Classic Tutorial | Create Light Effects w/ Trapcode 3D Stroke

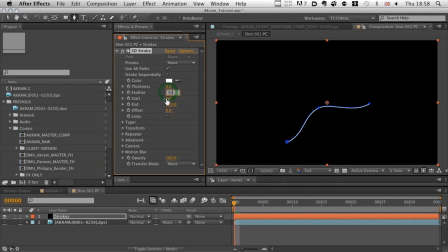[12:25]
It just controls the thickness of the line, and feather, which controls the softness of the edges of the line. Let's just zoom in here a bit, actually, so you can see a little bit clearer what it is I'm talking about. Okay, so with absolutely no softness, you may not be able to see. Hopefully you can.
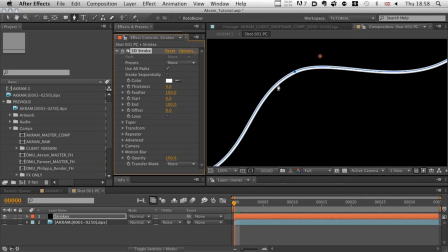[12:42]
You see it sort of looks like it's getting a bit fatter. That's basically feathering going on. Let's increase the thickness, actually, so you can see.
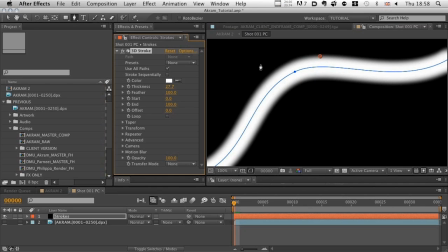[12:48]
Here we go. Yeah, you see that? So you've got the feathering going on there, or you haven't, you know, hard edge. So, you know, I want about 50%. I just want those edges to sort of bleed into the background a little bit, so I find that a little bit of feather really helps to sell that.
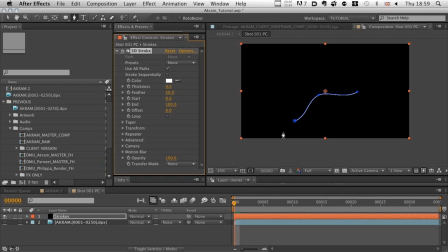[13:04]
Now, a thickness of 4 is what I want. Now what I'm going to do is, let's just get this onto fit like this.
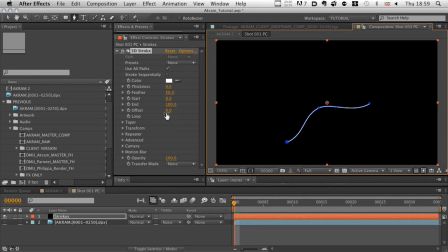[13:14]
The beauty of 3D Stroke is being able to not only offset a stroke like this, so it draws on from point, you know, the first vertex, which is here, that's the first point I drew, and that's the last vertex, the last point I drew. So it will always animate, you know, from first vertex to last.
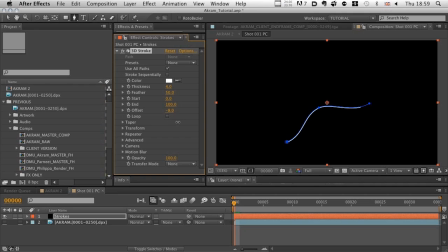[13:32]
You can animate that, which is great. But what you can also do with it is manipulate the strokes in a pseudo 3D environment. That's exactly what we're going to do in a moment. What first of all we're going to do is hit taper, hit enable on taper. And what taper does is it tapers off the edges, the ends rather, I should say.
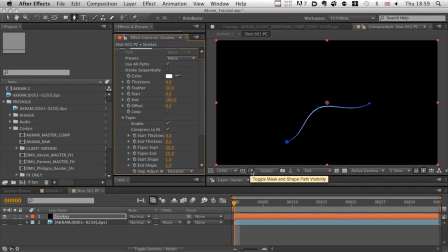[13:51]
If you just this icon here, this toggle mask and shape path visibility, really useful. Click it. Don't have to see the shape of the mask anymore. You can just see the effect. Really helps when you're looking at, you know, finer detail and all the rest of it. Let's zoom in there again.
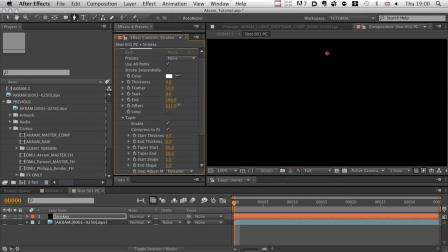[14:07]
So again, we can wipe that on. Now, you, I think, will already get a sense of, oh, okay, you know, something more interesting is happening now. With the taper effect, it suddenly becomes more fluid. You know, before it was just a static line animating through. Now, it has a kind of a life about it, which it didn't have before.
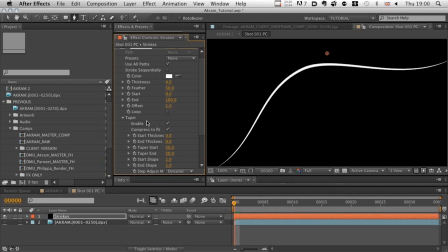[14:26]
And that's just by switching that switch on. So, you know, you can see that we're gonna get somewhere pretty quickly with this, and that's what's fantastic about it. Now, I want to open up Transform. What we want to do is we want to actually bend this slightly.
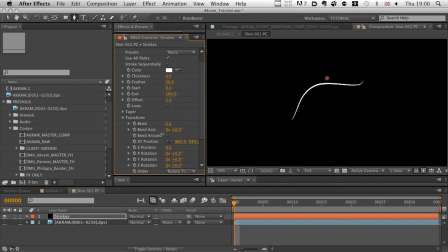[14:43]
Now, there we go. Now, if we really push this, it'll you can make some great interesting shapes. We just want to bend it a little bit. We want to bend it, you know, just enough to create some interest here.
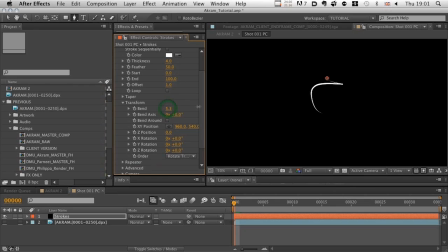[15:00]
Okay, so let's dial this up a little bit more, actually. Let's create a little bit more interest. Let's create something like, I don't know, let's type in 10. Okay, so we've got a slightly freaked out line there.
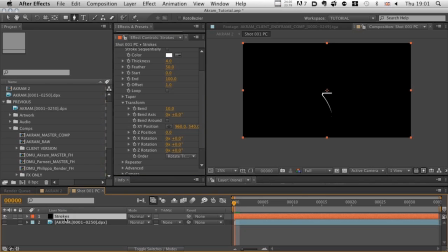[15:11]
We want to duplicate this layer 5 more times so that we've got 6 lines. 1, 2, 3, 4, 5, 6.
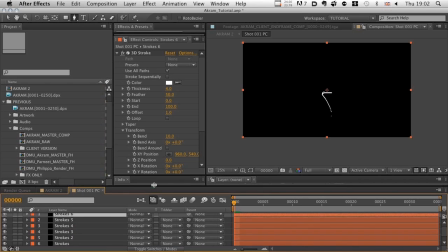[15:24]
Basically hitting Command D to duplicate these layers. Let's create a little bit more space here for us so we can see all of these.
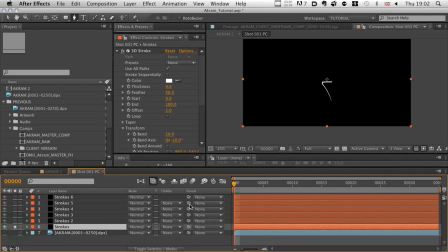[15:32]
Let's isolate this first layer here by hitting our solo layer, our solo icon there. Nothing's happening with this at the moment. So what we want to do is we want to set a keyframe. We want to start our offset to be 0 at 0 frames, and we want to set it to be -100.
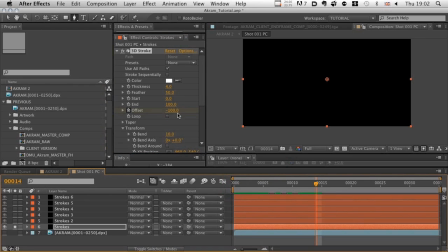[15:50]
We want to do about 14 frames of animation and push that offset all the way through. Now, what we will see as we move through is we have animation. Now that's precisely what I wanted. What we also want to do though is add a little bit, because it's just, you know, you can see it's kind of a frozen line, I think, here.
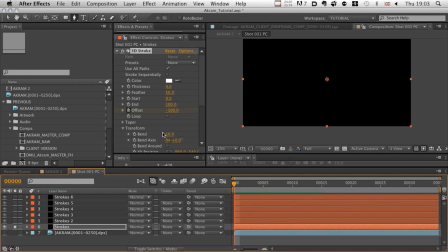[16:10]
What we want to do then is animate the bend function, the bend transformation. Let's click our stopwatch here. Let's hit U so you can see what's going on with these keyframes. So we've got 2 keyframes here for offset, from -100 to 100.
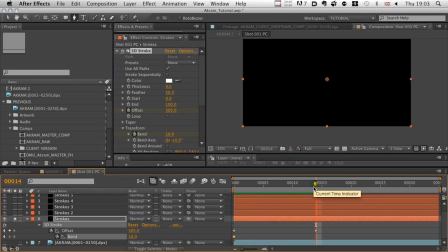[16:25]
We've set our bend to be 10 at the beginning, and at the end we will set it to be, I don't know, let's say 15. See what we get. Let's do that.